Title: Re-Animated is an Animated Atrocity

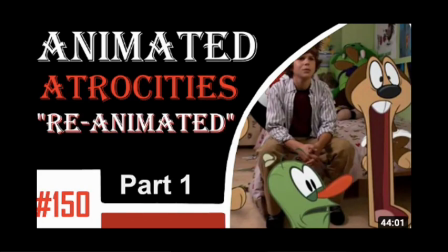(0:11)
Reanimated is an animated atrocity, and it's not just because Mr. Enter made a two-part review dubbing it as such. No, no, no. This movie is so much of an animated atrocity that Cartoon Network wants to forget about it.
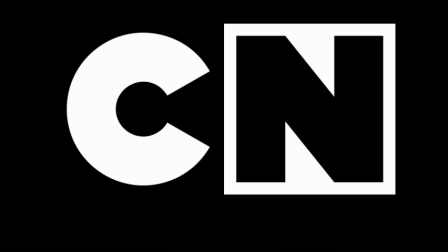(0:24)
It's a film that's so bad that finding a copy of it was difficult because nobody wanted to pirate this shit. Imagine sucking so much that you end up being the one thing that internet people don't want to pirate.
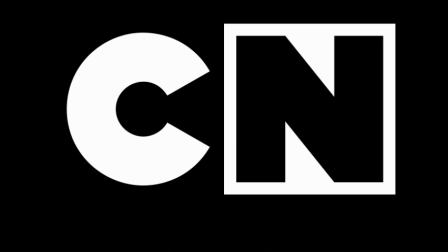(0:38)
Then I did find a copy right here on YouTube, and it was unclaimed because nobody wanted to take credit for it.
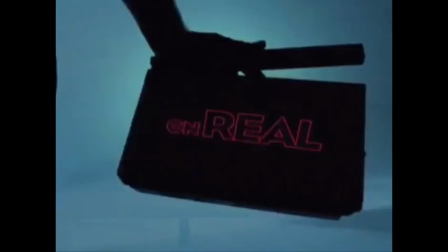(0:46)
Let's talk about Reanimated for a moment. In the 2000s, Cartoon Network was undergoing a bit of an identity crisis.
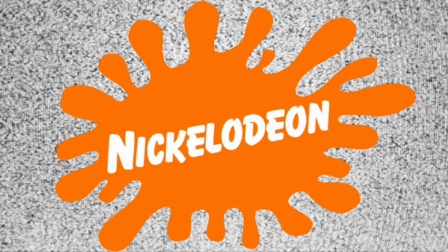(0:52)
They saw how Disney Channel and Nickelodeon were raking in success after success in the live-action sitcom department with shows like Hannah Montana and iCarly.
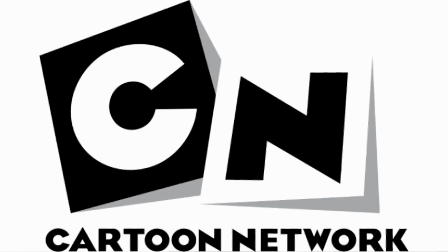(1:00)
The guys in suits at Cartoon Network probably saw the numbers and wanted a piece of that pie, so they wanted to undertake that endeavor.
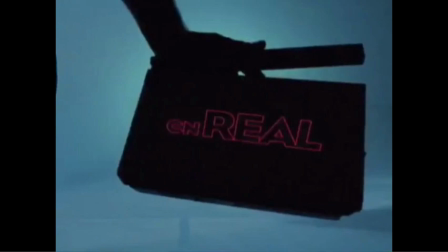(1:07)
And while CN Reel wouldn't come around until 2009, they were already setting the stage. Reanimated was the first live-action TV movie, but it did do the Roger Rabbit effect of it being a live-action animation hybrid in order to justify its existence on Cartoon Network.
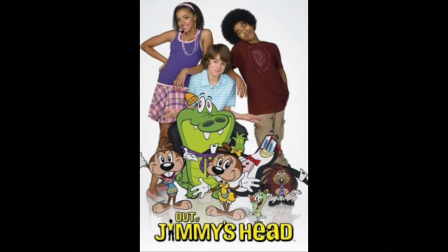(1:22)
This debuted in 2006. In 2007, the series Out of Jimmy's Head would air as the sequel to Reanimated.
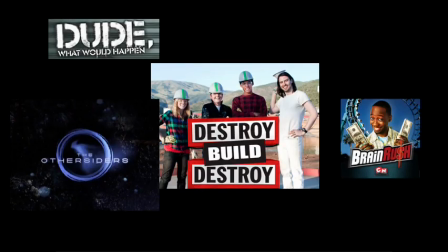(1:29)
Reanimated was the pilot movie. During CN Reel's lifetime, Cartoon Network would air live-action shows that are now mostly lost media. That says a lot about how people wanted to watch them and how many they were willing to actually pirate them. You'll notice a lack of sitcoms, and that's by design. Well, it's most likely by design.
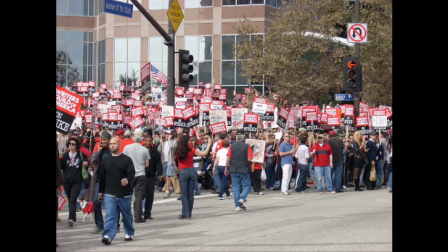(1:48)
I don't have any confirmation, but from 2007 to 2008, the Writers Guild of America went on strike, forcing a delay in multiple projects. That was only a month shorter than last year's writer's strike, and you saw how destructive that was for the whole industry.
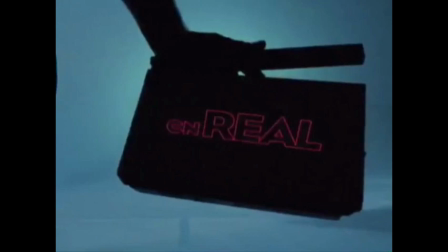(2:01)
It's possible for sitcoms to have been on the table, but they got scrapped because, one, CN Reel wasn't pulling in the numbers they asked for, and two, the sitcoms in questions required writers, and the writers weren't working,
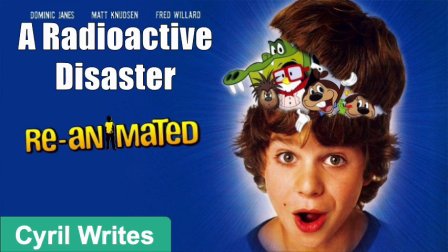(2:15)
so that got double scrapped. Now for Reanimated. I'll need to be reanimated as a lich after enduring this crap.
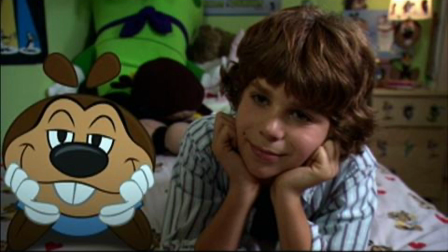(2:23)
The premise is that Jimmy is an average kid who can see cartoons. Why can he see cartoons?
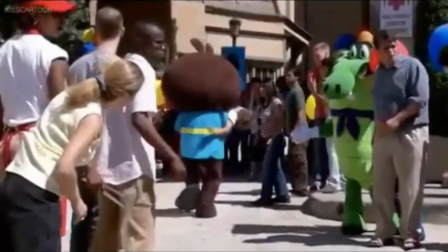(2:28)
It's because he got hit by a train at Not Disney World, got carried off to the hospital at Not Disney World,
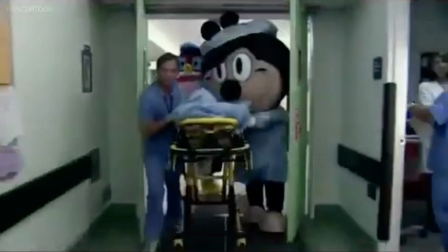(2:33)
and was given a brain transplant, the brain in question belonging to Not Walt Disney.
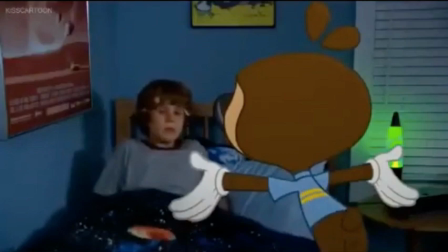(2:38)
And now he can see cartoon characters. Let's get to problem one of the series pretty quickly.
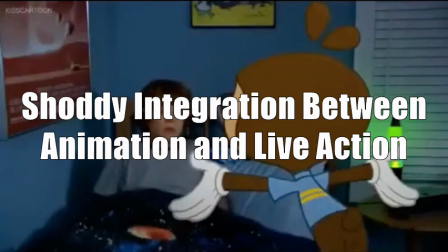(2:44)
The absolute awful integration between animation and live action.
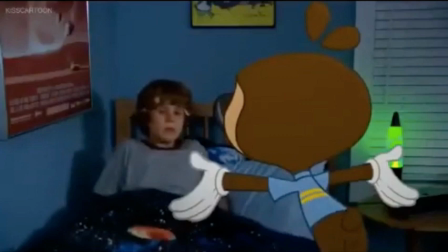(2:49)
These characters don't actually have any shadows, which give the impression they're actually in the scene.
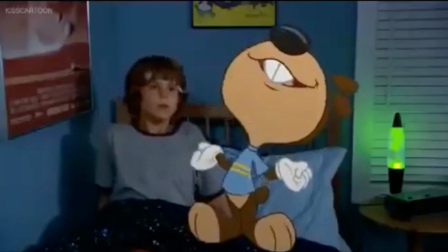(2:54)
At no point do you believe that they're in the scene and aren't just floating on top of it. Now, you could say this could be a representation that these characters aren't real and they're just hallucinations. To that I say, can't you do something more creative that doesn't simply make this look cheap as hell?
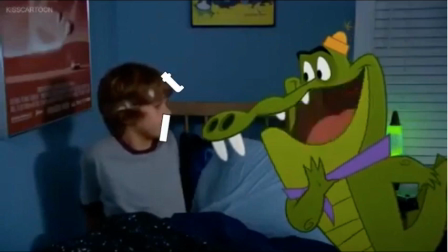(3:11)
Speaking of poor integration, let's talk about the acting. The acting is not good either.
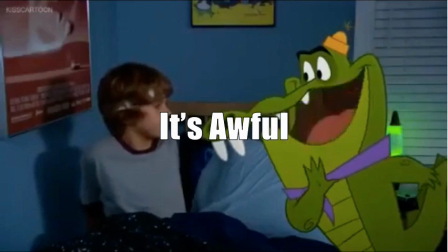(3:18)
Then again, it takes a lot of skill and practice to act and react to absolutely nothing. The former requires the latter, and I doubt anyone gave the cast the opportunity to do the latter. It really wouldn't surprise me that the casting director behind this thought this was DOA and
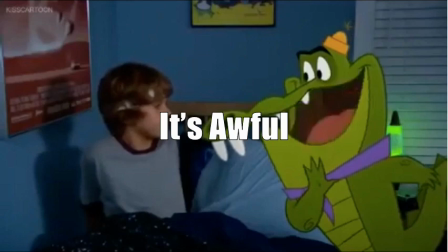(3:34)
decided to not care about the theater experience because pantomime would help the situation a lot more.
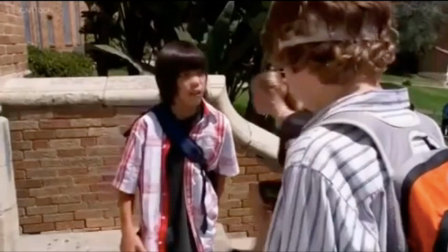(3:40)
However, I'm not sure if the actors are at fault or the writers are at fault because the script is absolute trash.
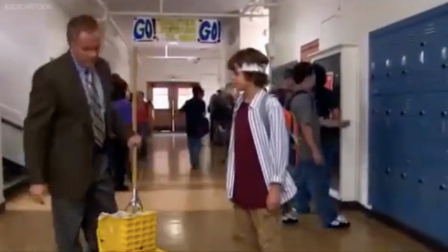(3:48)
I know people don't speak as if they're writing speeches, but the dialogue in this film drags because of how often these characters stutter and stumble over their words. And while this could be realistic, and I know for a fact it is realistic, I will remind you that this movie is 90 minutes long. You really can't afford to drag. Seriously, most of Jimmy's dialogue consists of stuttering and stumbling.
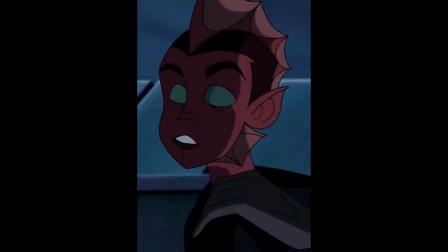(4:10)
You can always hear him muttering and mumbling. It's not like the actor can't act normally at all.